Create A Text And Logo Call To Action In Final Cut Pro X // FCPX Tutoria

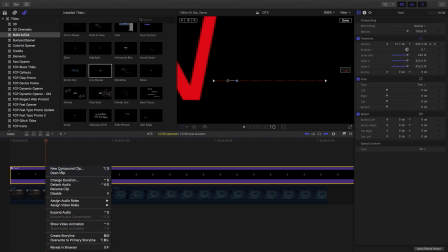And so what we're going to do then is create a new compound clip so that'll be compounded twice. And the reason we're doing that is to create two different unique movements, one that moves it to the right and then one that moves it to the left. And because these movements have different curves, it'll create quite a slick animation to it.
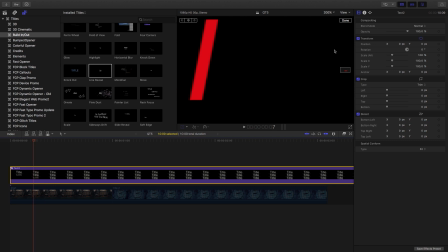So now that we've got text 2, we're going to go to frame 7. And again, like before, I'm going to position or I'm going to keyframe position.
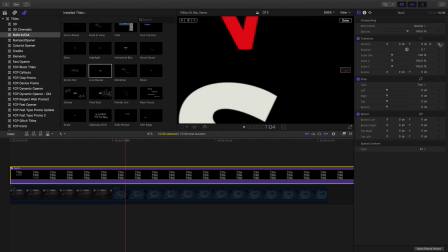Then we'll go ahead to 1 second and 4 frames and we're going to create a second keyframe and we'll move it right off screen here.
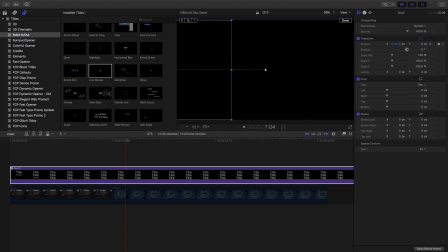So let's keep it going. So maybe around minus 1,300. And again, what we're going to do is go into transform and I'll zoom out here. Then what I'm going to do, select the keyframe and change it to smooth and then pull it all the way out close to the end. And for the second keyframe,
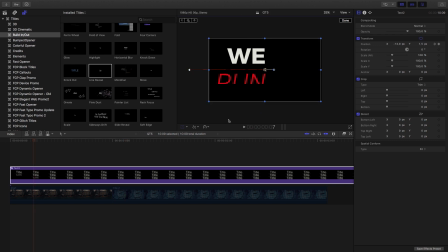I'll flatten the curve out. Cool, so that's looking good, but I think what we can do is actually give the first keyframe a bit of breathing room.
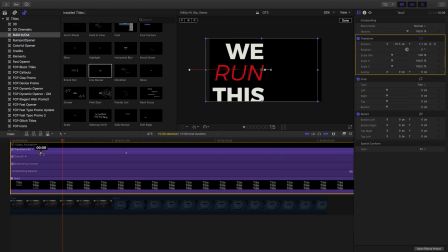So we're gonna show the animation here and then just shift the keyframe down. So what that'll mean is that the animation moving out left will start a little bit later.
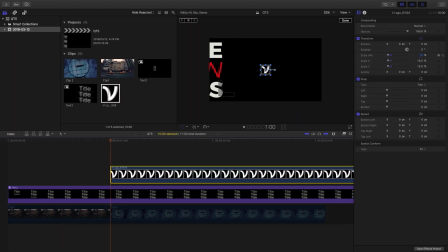Then I'm gonna bring in the logo and scale it down quite a bit. So the problem I have in Final Cut Pro is that when you animate with the curves, it never gives you as subtle a animation to give you a nice slide in like what we'll wanna do here with the logo.
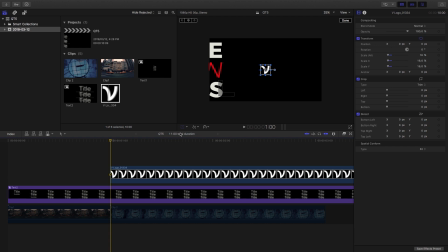So this is where traditional animation comes in, but it's actually quite a fun little job to try and figure out. So what I'm gonna do is start with the logo at 400 pixels at 1 second, and I'm gonna go frame by frame and then just animate how I would imagine it start to go in.
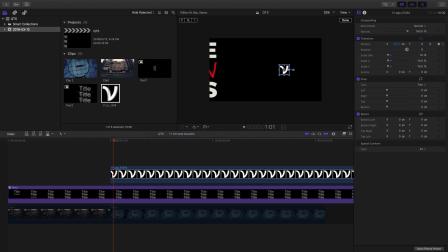So we'll have quite a push in the first frame, just to give it a bit of movement so that it catches your eye. Then we'll go ahead another frame, and then from here perhaps we can just divide that in two because I also want quite a lot of motion there.
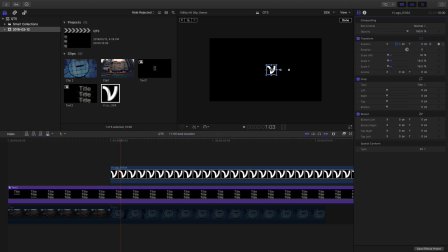Then we'll go forward a frame, and not as much this time, so maybe around 60, 65 will do. And now we kind of want our text to hit a traffic jam, so we want it to have push really hard only for it to slow down quite quickly.
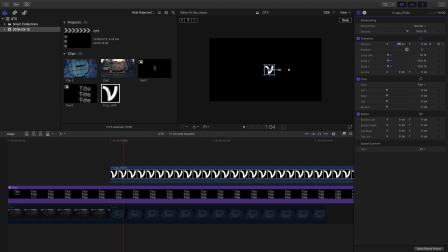So here we'll go and make it maybe half that, 35. And then in the next frame, we only want to take 10 pixels off. And then another 10, so 15. And then we're only going to knock off 5 this time, so 10.
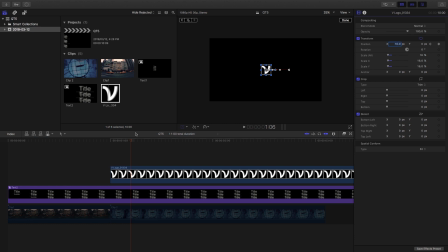And then this is the ultra slowdown, so I'm going to go, perhaps the next one will be 7. And then from there, just cut it to 2 pixels per frame. So 7. So 7, then 5. And 3.
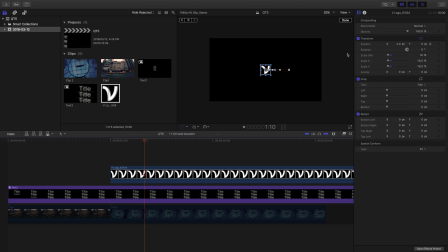Then 1, then 0. See, so as you can see, it looks like it hits a traffic jam, but sort of slowly comes to a halt there.
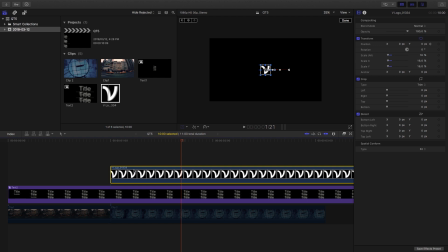What we want to do now is take that animation and slow it down further. So what I'm going to do is create a new compound clip, and we'll call that logo. And I'm going to show you quite a cool trick that I found out recently here, is that if you go Command R, it brings up the speed.
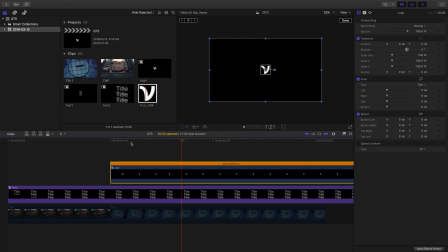So with that compound clip, I'm going to create it at 50%. And what you'll see now is that animation comes in, it comes in quite slow.
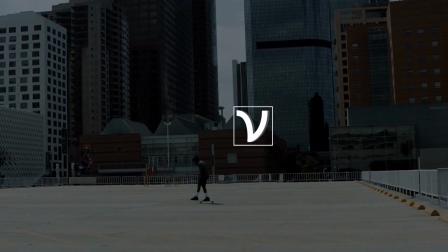And then this is what it would look like with footage behind it. All right, guys, make sure to check out our title templates for Final Cut Pro.
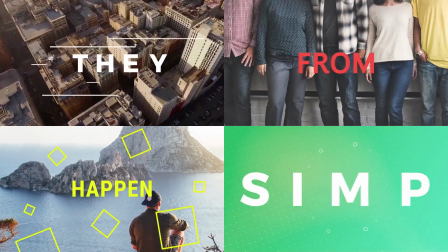The link's in the description. Thanks again for watching, and I'll check you in the next one.